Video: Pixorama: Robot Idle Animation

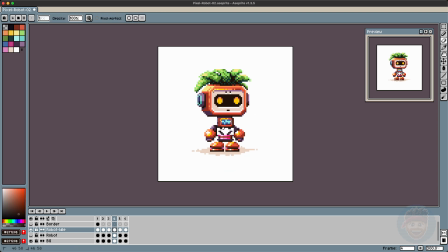We could, of course, do more and make the animation super smooth, but I think to get the general idea across and for the sake of speed and economy, 6 frames seems kind of perfect. So, of course, that means brevity is the name of the game, so we have to get in and out.
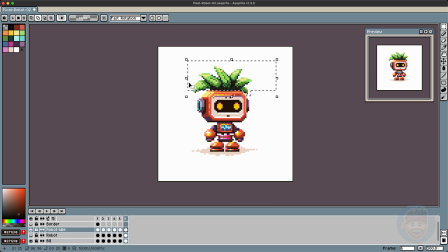And as you can see, I have reached the peak of the motion by frame 4, which means we have 2 frames to get back to the baseline. But one interesting thing to note here, however, is that the faster the motion is, generally, the fewer frames it should take to complete.
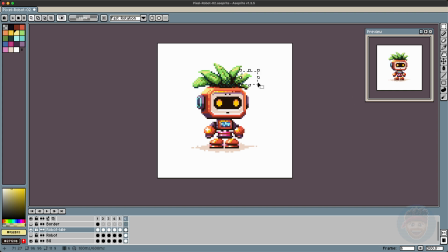So his spring up, it may seem like it's taking 4 frames to happen, but actually, if you remember, we have the first 2 frames of him sort of crouching. And then it only really takes him 2 frames to get to the highest point of his bounce, at which point we have to descend again. So really what we're looking at is, it's basically 4 frames of descent,
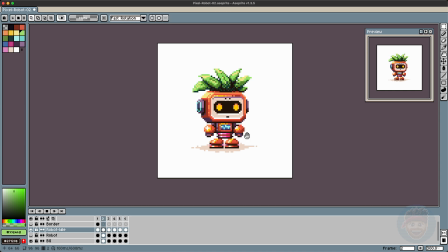and then 2 frames of bounce back to the top, which does kind of fit my mantra of the higher the speed, the fewer the frames. Once I was satisfied with this rough initial motion of the body moving up and down, I started working on the hands and arms.
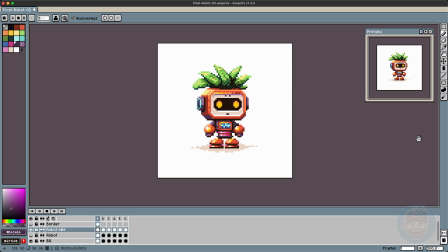And what I was really looking for, again, was this kind of piston motion, where the hands sort of move down and thrust as if they're giving lift to the rest of the body. And to do so, they need to be a little fleshier, so to speak. They need a little more material to work with because they're looking a little spindly. So I buffed them up a little bit, and now,
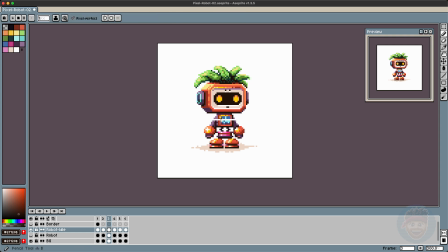like Russian robot, he big and strong and ready to bounce his way to gold medal. No drug involved, no drugs. Anyway, I also want to tinker a bit with these upward thrusting frames again and really get a sense of exaggerated motion in there, and that means stretching things a little bit.
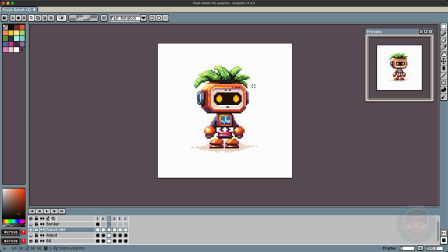Now he, as a robot, is not an organic object and should not stretch. However, within the magical bounds of animation law, you are permitted to do whatever you want to get the motion looking as good as possible. And I really think this robot needed to stretch, because exaggeration is always the name of the game for making things look fun.
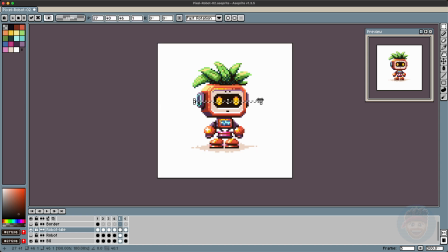The way to do that is literally just to grab half of his head, pull it upwards, and duplicate 1 row of pixels, and this gives him a very stretchy look. Now, I did make a slight boo-boo here because I tried to do it on the downward motion, and that ended up looking quite wonky, so I undid that and I kept the stretching to the upward part of the animation only.
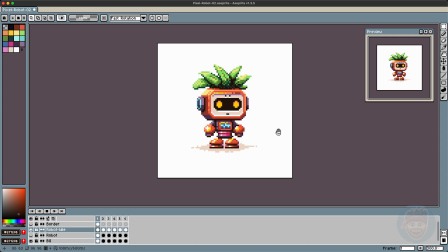Which kind of makes sense, because stretching is really only necessary when you're at the fastest part of the motion. It's almost simulating motion blur is what it's doing. So there you go, I think that's the justification for stretching an inorganic object, is to simulate some motion blur.
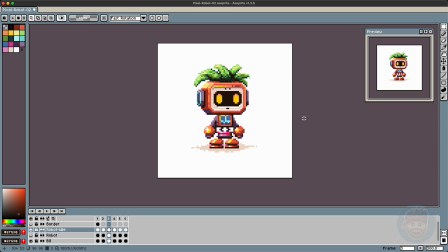Now this little spring in between his body is what's driving all this motion, and I kind of wanted that to look like it was uncoiling as he rose up. This turned out to be quite difficult to do, and you'll see me tinkering with it quite a bit. But basically what we end up with is kind of like a car jack.
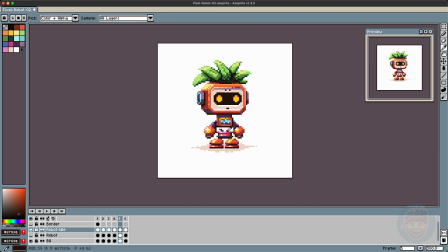If you've ever seen a car jack where you sort of wind it and it rises up, that's kind of the mechanism I was going for here, just acting much faster. I'm gonna go quiet here, which is something novel for me, and just let you watch things happen so you can see sort of how things come together. I'll be back shortly.
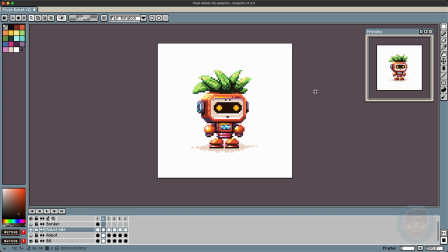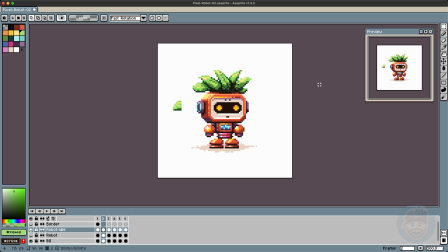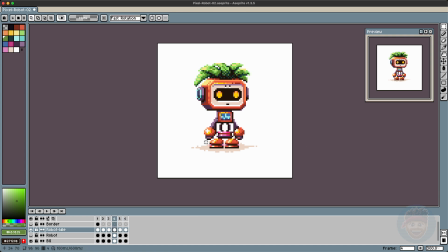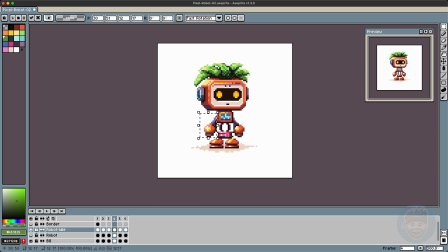That was kind of relaxing. When designing sprites like this and animating them, I've always kind of said that it takes sort of 10% creation, 90% tweaking.
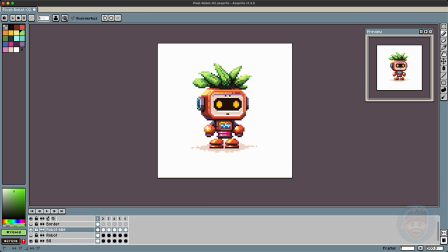And that is absolutely the case here. You know, with blocking out the sprite, it didn't take that long, but then detailing it took a long time. Maybe you couldn't tell because the video was sped up to 3000%. But yeah, it takes a while. Animation is also the same, of course, and it's just a matter of going back and forward between frames, tweaking things until you get things looking good.
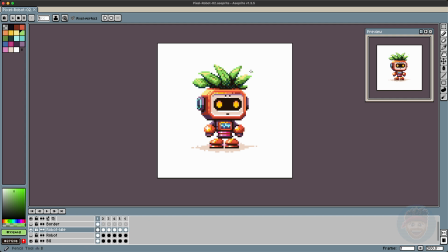And, you know, one of my golden rules is that you should never be afraid to throw your weight around when it comes to animating.